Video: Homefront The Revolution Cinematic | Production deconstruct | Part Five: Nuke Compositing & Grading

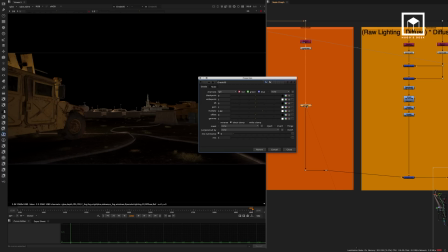1240s
Then we have basically the GI. We added some multiplication to it so that it was a bit more bouncy.
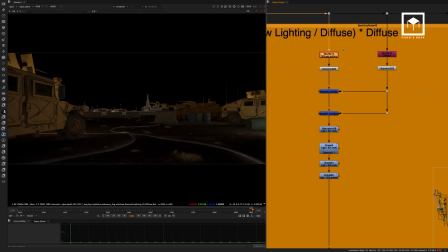1247s
So we had more bounce of light. Then we have the raw light. So this is basically the diffuse light and the actual diffuse.
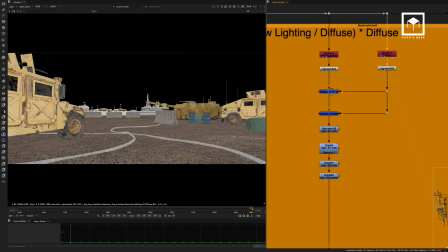1256s
I unpremult both of them. Then I divide them so that is now the raw lighting.
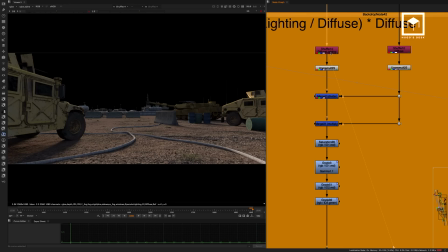1262s
So by dividing the diffuse lighting, which is of course the multiplication of the diffuse together with the direct lighting,
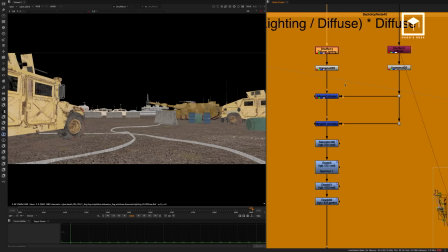1271s
by dividing the diffuse by the diffuse lighting, you basically get the original lighting.
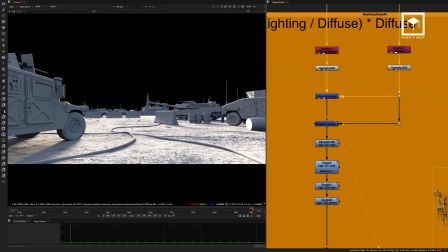1279s
So that way you can control the lighting if you would wish.
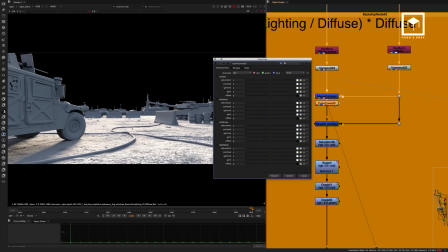1282s
We ended up not doing it, but if you wanted to, you would have put some color correctors here to fix the lighting.
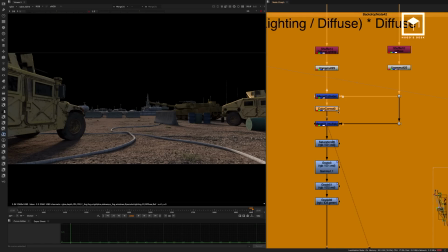1288s
Then we actually multiply it by its light. And this again, like I said, it would have been color corrections would have done. This was made just in case we needed to. There's some object IDs being used for the saturation, some color corrections done just for the Humvees and for the actual trucks.
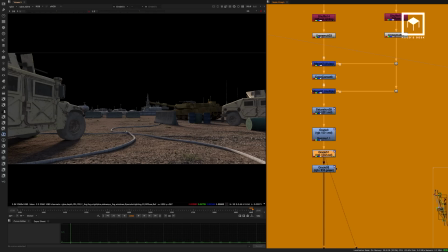1306s
We then have a color correction for the wheels because the wheels were a bit too dark.
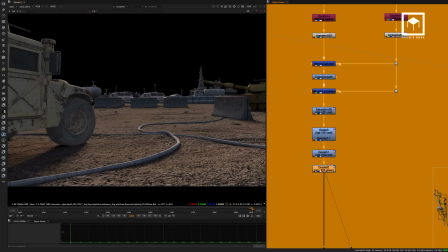1310s
Of course, all these color corrections don't make a lot of sense when you're looking at through this viewer here,
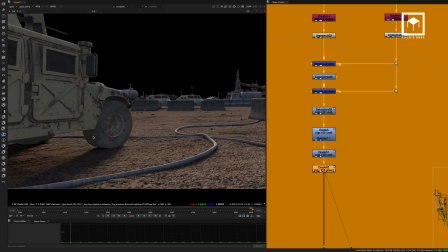1316s
but don't forget that you usually do these color corrections while looking at the final result. That's the objective. You see the final result and then you adjust it accordingly. And back then I thought that the tires were too dark.
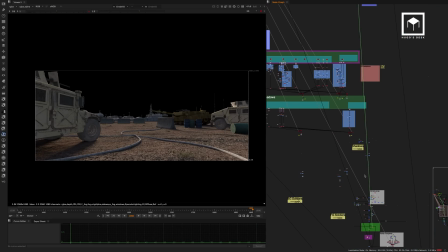1327s
And in fact, I can show you what I mean. If I go to the end of the comp, just go to the end of the comp,
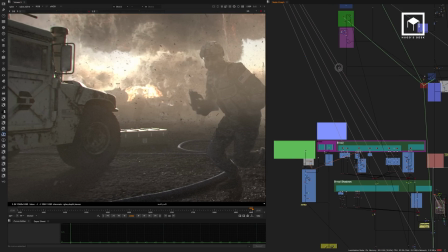1332s
and if I disable those color correctors, I'll show you exactly what I mean.
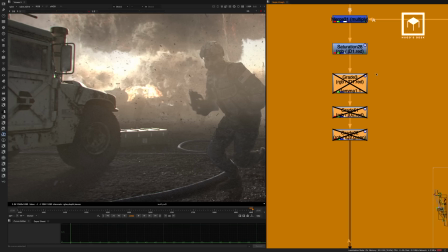1338s
So if I disable all these color correctors first, it's going to take a little bit of time to show up.
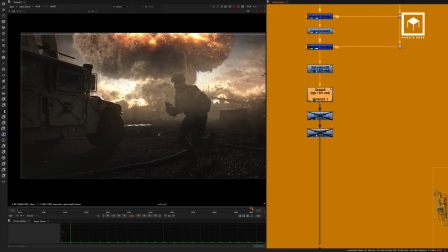1344s
So you can kind of see that this ID, for example, here, it basically bounces back the Jeeps here.
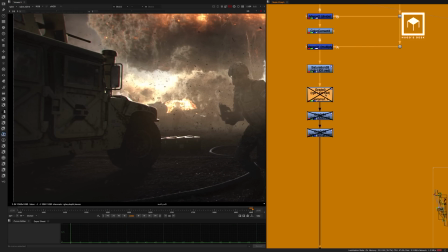1349s
It just helps the Jeep to become a bit more visible. And then, like I said, we also have an ID that allows you to light up the tires as well.
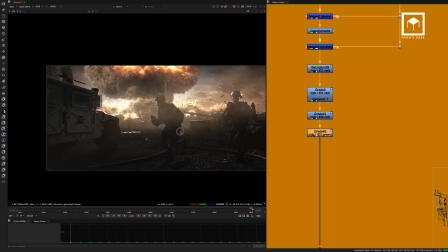1359s
It's very subtle. It's all very subtle. So it's very difficult for you to notice.
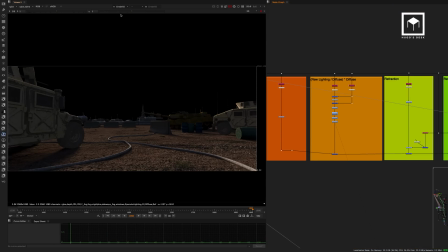1364s
But let's just continue here. I'm going to gamma this up.
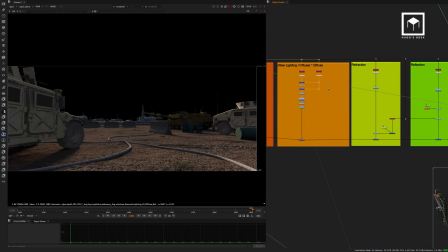1368s
It's very subtle because I'm watching it on my actual 10-bit display grading monitor.
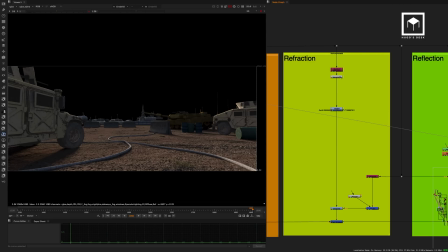1374s
So I can see it much, much better here. We then have a refraction.
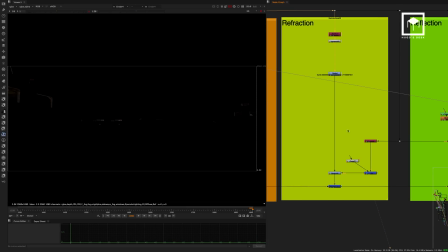1378s
We did grade the refraction a little bit.
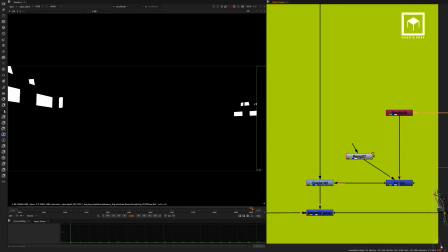1381s
We actually had also the reflection glass here that we used as a grade node here to actually
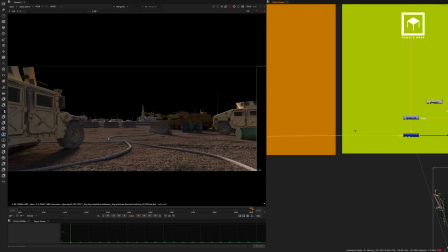1390s
refract less. That was plus together. So, and then we have the actual reflection.
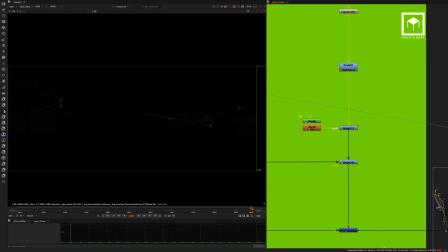1396s
We graded the reflection a little bit. We graded the reflection with a bit of a mask as well.
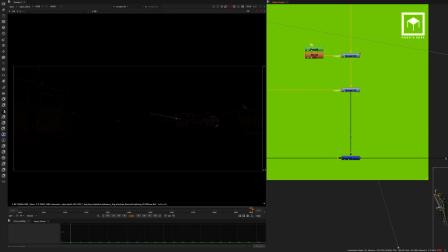1402s
And then we masked and placed it on top.
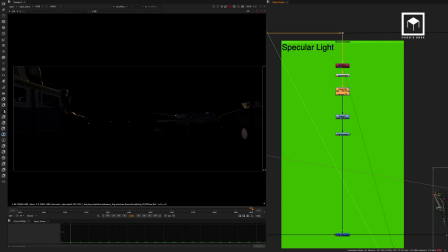1406s
And here we have the specular light, a bit of grading on the specular light because it was a bit too less strong. So we've pumped up the specular light, reduced the specular light on the window here because we were having some artifacts. And then we did an overall color correction, very subtle color correction for the specular. Specular got into the scene.
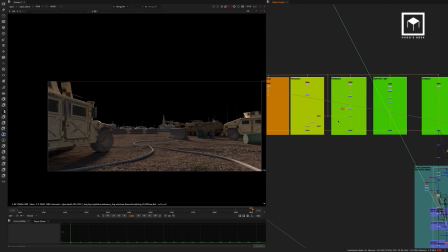1424s
And then last but not least, the emission. So as you can see here, we basically started with the global illumination.
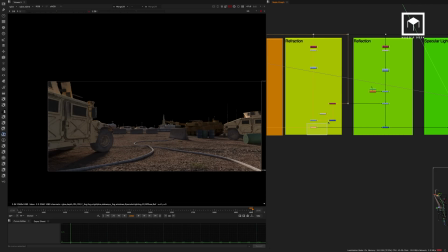1431s
Then we placed the lighting on top. Then we placed the refraction on top, and then we placed the reflection on top.
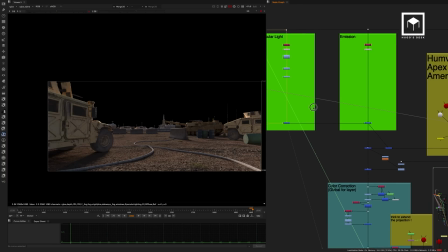1438s
Then we placed the specular lights on top, and then the emission on top, and that was done.
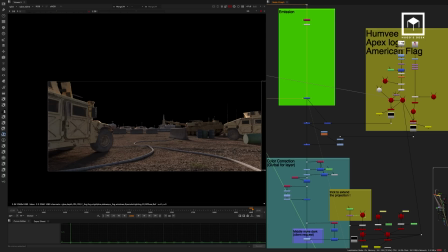1443s
Now, we also have a couple of things done here.
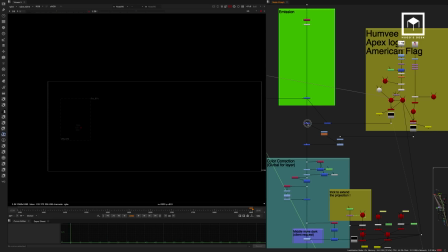1445s
So we forgot to put the Humvees logo here of the game.
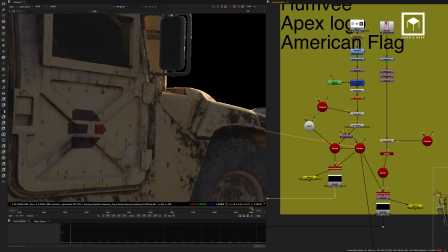1454s
So this is the logo from Homefront The Revolution. So the way that we did it here is that we've picked up the logo, which was from a PDF from the client.
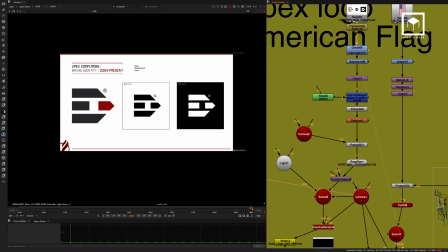1463s
We then graded it, defocused it, and projected it into the geometry of the Humvee.
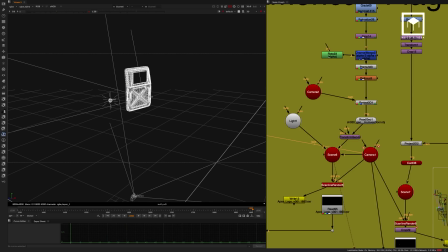1468s
So I'm just going to show you how that works. A door here, which is basically the geometry of the actual Humvee.
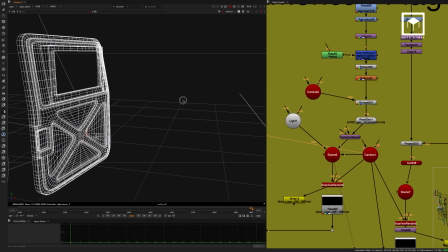1476s
And then we use a projector, a camera to project I'm just going to show you the actual projection.
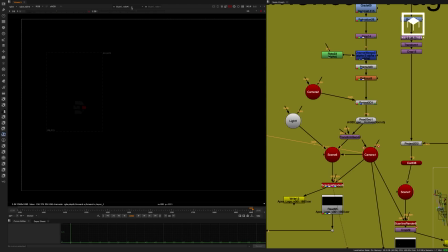1484s
So that's what you get. I'm just going to gamma up so you can kind of see it.